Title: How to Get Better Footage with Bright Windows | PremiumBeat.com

Hi, this is Rubidium for PremiumBeat. Today we're going to look at the challenge and opportunity of using windows in your daylight interiors and three ways you can get correct exposure for your interior scenes. Nothing sells the realism of a daytime interior like a window that you can see out of.
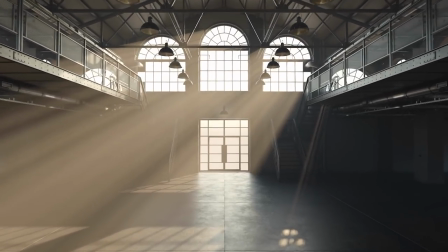Unfortunately windows have a big drawback of having
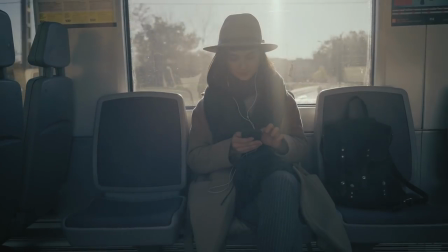usually a far different level outside than inside so today we're going to look at three ways of treating windows in your daytime interiors to get a more realistic cinematic look so this
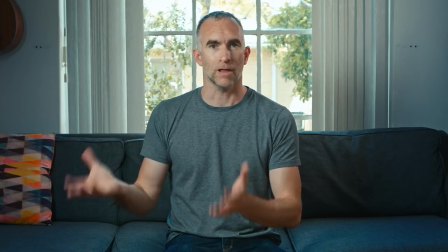is how windows appear naturally when you're lighting a daylight interior at a realistic
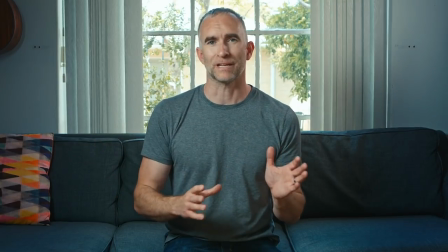level the reason that it looks not very cinematic it looks a little bit more like video is because you're having some elements seen and other elements not because the difference in latitude of outside and inside the difference and exposure is causing the hot parts of the image to clip there are a couple
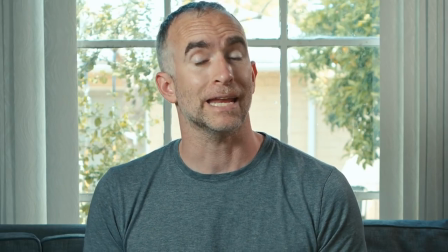of ways we can deal with this the first way we're going to try is just elevating our interior exposure to match exterior so now I've increased the
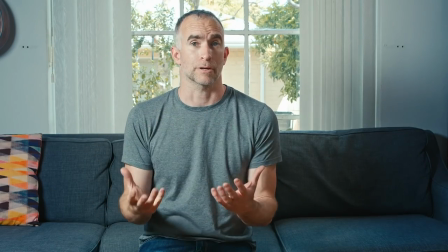brightness level inside which is causing the camera to clip but if we put ND on
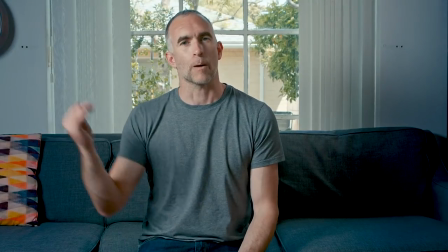the camera now it brings everything down and we have a
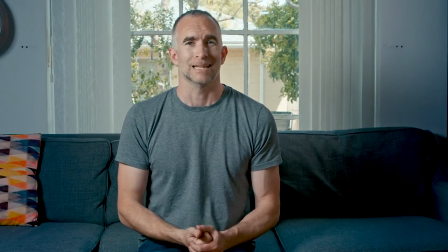more correctly exposed image the downside of this is that it's
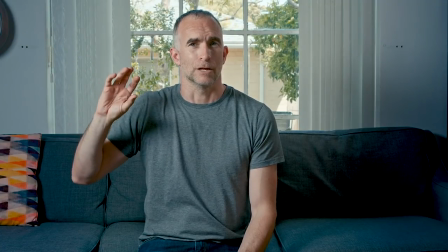very bright and you need bigger lights and you're also kind
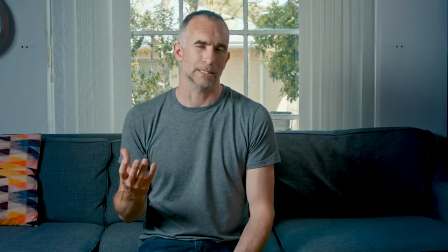of affecting performance because you're flooding your actors or your talent with light and cause them to squint
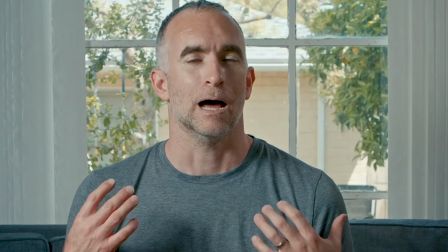everything's gonna look like a Western a better way of doing this is to add neural density or essentially just dark plastic to the window outside bringing the outside levels down according to the camera and allowing us to preserve
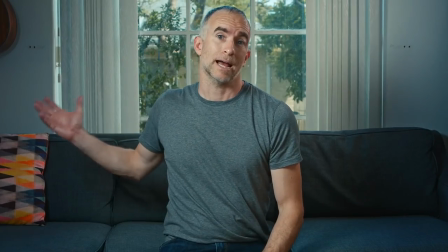our interior levels so now outside on a c-stand we've added a 0.9
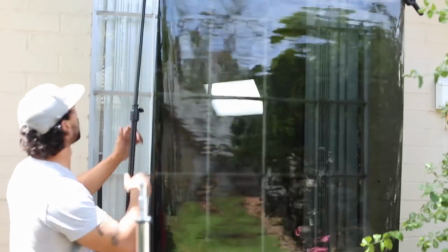nd what this does is act as sunglasses for the window and takes the level
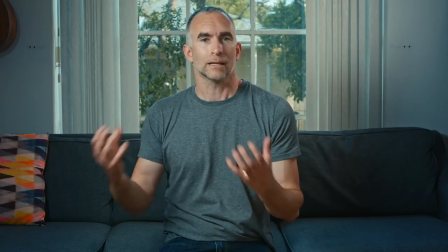of the outside down to the level of the interior we can light our scene now like we like we want and not
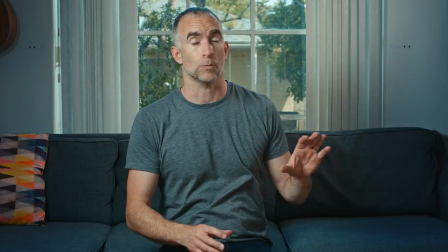have to worry about the windows blowing out totally we can still use all the depth and what's outside to add to our scene we can even put action out there if
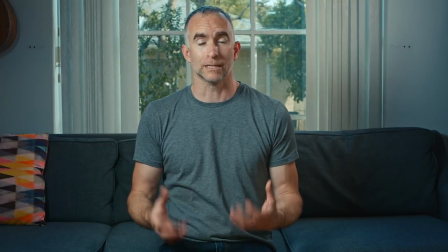we wanted and really it just makes a more realistic immersive
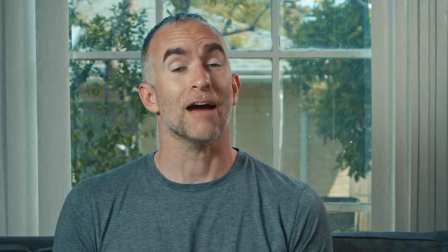look but what if you have windows in your set or your location but you don't want to look outside of them maybe you're shooting a period piece and outside there's cars and telephone poles or maybe you just want to use a more evocative more subjective look what we're going to do next is use quarter grid cloth on the same c-stand to blow out the window so that you don't see anything and we can use the window as a source of light.
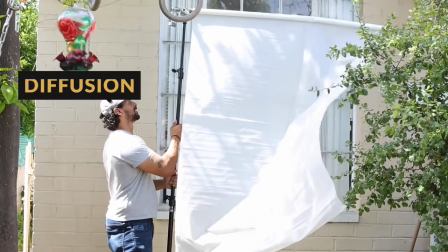So now what we've done is substituted the ND for corda grid cloth on the same c-stand outside the window.
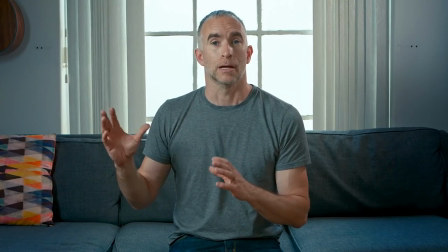What that's done is allowed us to you know blow out the entire outside so
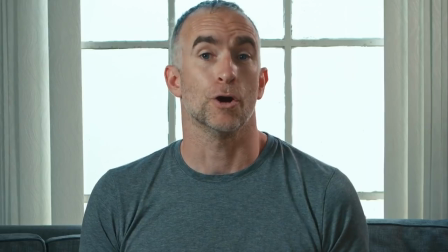we're not seeing anything that might be a distraction or that might hurt the integrity of the story by seeing something that we don't want to.
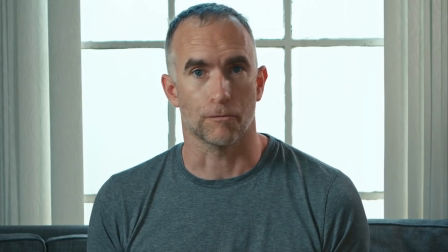One final step we could do to this is add a light source like a powerful fresnel or a one-by-one panel to use
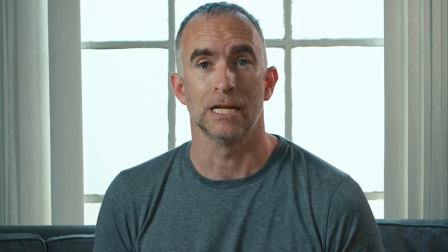this corded grid cloth as another source of illumination so it looks like the bright outside is punching through the window.
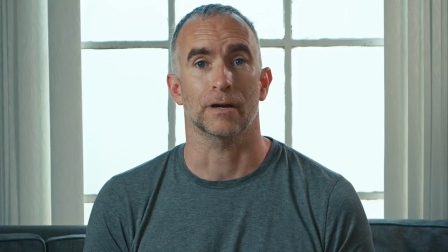Spielberg did a lot of this in his Lincoln movie to give a sense of a cold overwhelming outside.
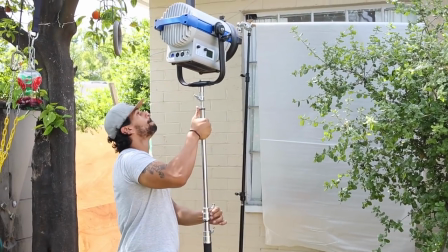Now we've added a light source of illumination to the corded grid cloth it actually adds a a whole different ambience, a whole different vibe.
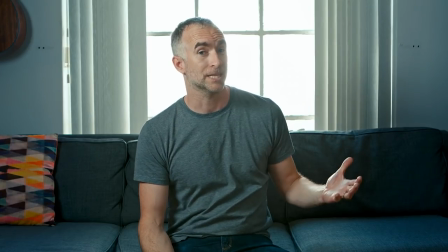Now, because we've added the illumination, we could actually potentially shoot like this at nighttime or when the sun's not that strong.
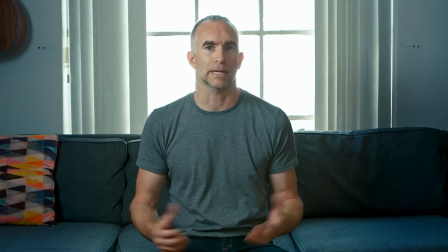So it means it just gives you more freedom as a filmmaker to shoot what you want, where you want. And it is really though, kind of my go-to way of treating windows. They are my three main ways of treating windows. One, to ND the window. The second, to increase the interior exposure.